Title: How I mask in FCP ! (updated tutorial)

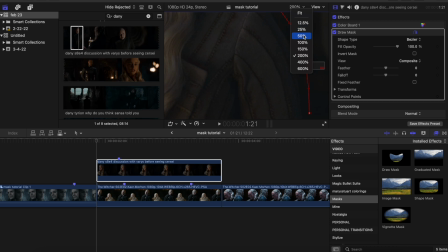488s
I know Final Cut Pro by default will show you clips 50% zoomed in,
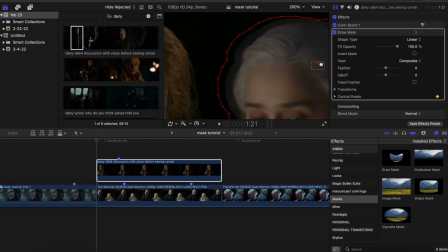493s
which technically I think is odd because if you're viewing the full video, then aren't you viewing it at 100%?
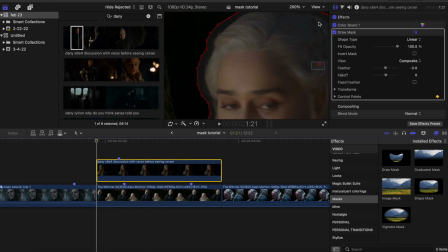501s
Anyway, I tend to zoom in the viewfinder to like 150, 200,
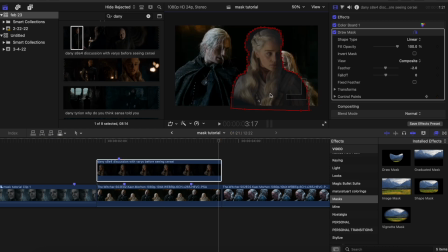507s
even 400% sometimes so that I can get really close to the details and can mask
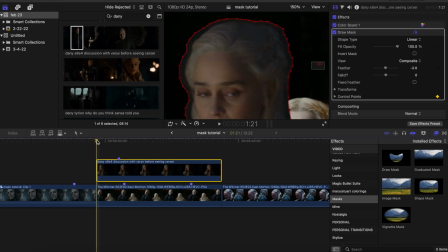512s
around that really easy without really struggling to see everything I'm kind of like, you know, going right around. So I would highly recommend that you start zooming in on your clips as you mask so that you can catch those finer details,
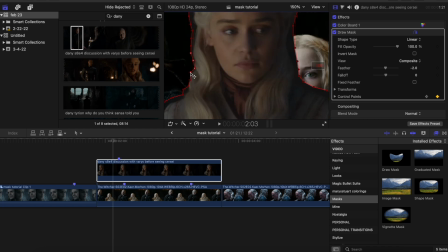527s
because trying to do that, like trying to go around some super fine edges of like the face or hairline,
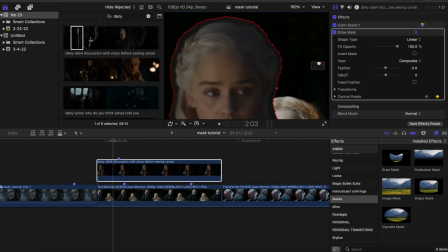534s
can be really tricky if you're still out of this 50% zoomed in view, if that makes sense. So try zooming in when you're masking. Also try leaving an edge specifically so that when you do feather, it doesn't cut into the character.
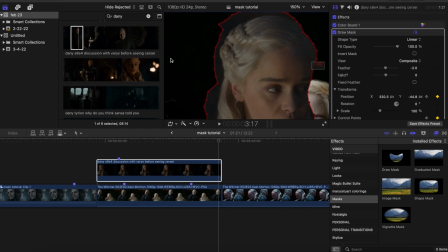551s
And yeah, try to get sizing of the characters the same.
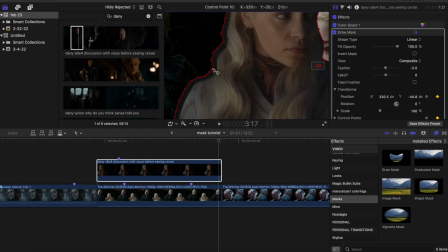554s
That sometimes is something I don't always see in videos, which like literally no hate to anybody if they do that.
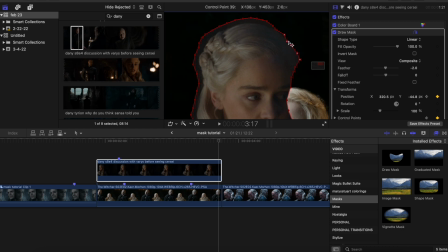561s
But yeah, if you're going for more realism, then try to make everything proportional.
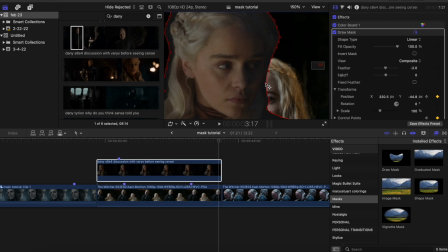570s
Additionally, you know, spend some time with this. I used to get frustrated at first with masking when I didn't really know what I was doing, and I would make some crappy masks just because I didn't want to spend a ton of time on this.
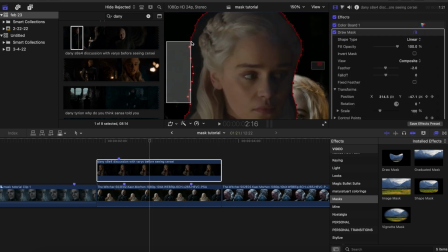581s
But if you really use keyframes well, if you pay attention to when a character starts to move a certain way and you add a keyframe there,
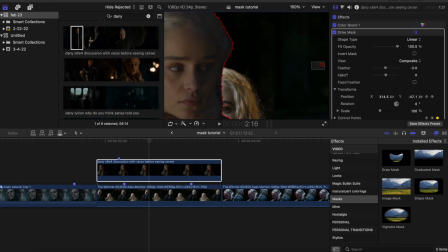589s
and then you add keyframes when they've finished doing their next bit of movement,
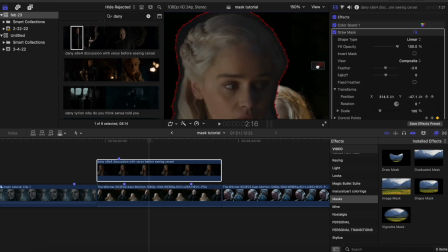594s
things will look like it moves in tandem. Like the mask will move in tandem with the movement of the character. I feel like I'm speaking another language, but I hope that makes sense. Yeah, I'm just gonna kind of speed through the rest of this. You know the drill. It's just me masking around the character, adding keyframes, moving the mask the next time the character moves, and so on.
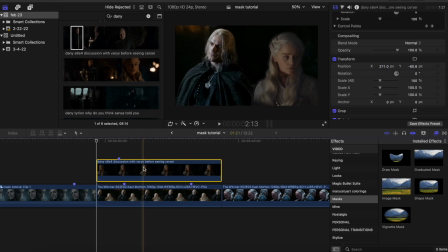617s
I played a little bit here and resized the Daenerys clip so that she would be in the proper position,
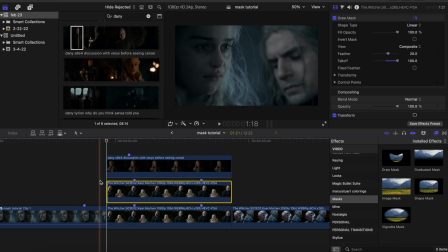625s
just next to Geralt and kind of sizing wise. But I also realized that at a certain point in the shot, a bit of Ciri was still peeking through,
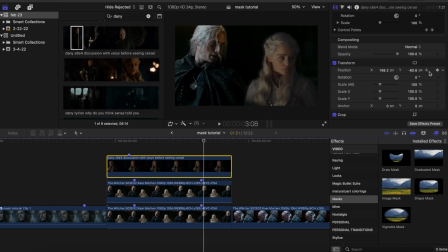633s
so I needed to copy and paste some of the original background back over top of where Daenerys is standing, like behind her, so that we can hide Ciri. Yeah, after that, it's just kind of a matter of moving things around,
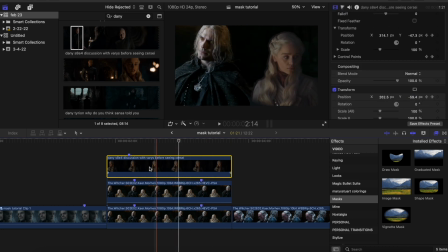650s
adding some keyframes for position for the Daenerys mask so that it follows the movement of the camera in the shot of Henry Cavill. And that way, again, the man-up looks more realistic.
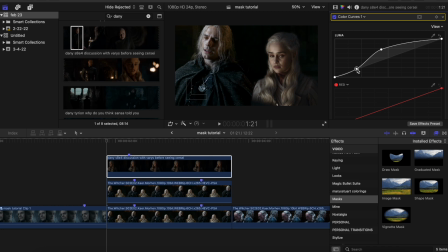663s
But finally, it is time to color correct the clip of Daenerys so that it matches the Geralt shot, and then that's pretty much it with this mask. So here I am just adding some sharp curves so that you can really match that really bright light that you have on Geralt's face.
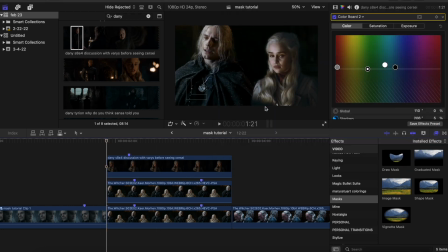682s
And yeah, after that I'll probably just add some color board stuff to
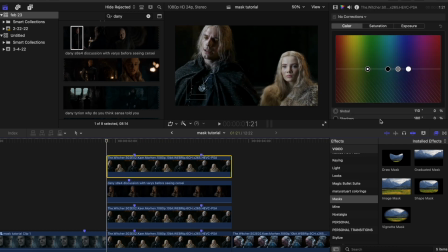687s
match some of the coloring on the scene that Geralt was in.
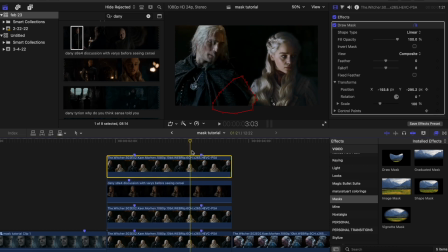692s
Later you'll see that I add a shadow over Daenerys, as well as a mask, an additional copy of Geralt, so that I get that corner of his cloak to cover her shoulder, because that's kind of how it would be in the actual scene. And it just looks like they're actually standing by each other.
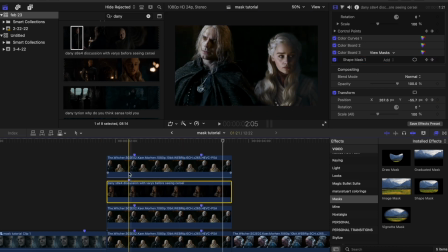709s
And I also add a bit of warm yellow light to the top of Daenerys's head, because if you notice on Geralt, there's this bright yellow colorful light on the right side of his face. So I just wanted to make sure that things matched up for both people.
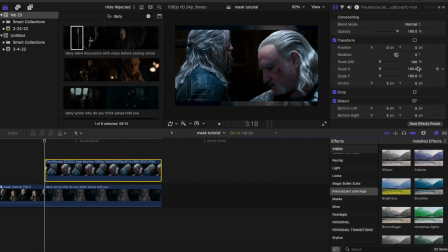727s
So yeah, lots of details, but it really comes together in the end, and I think they turn out really nice.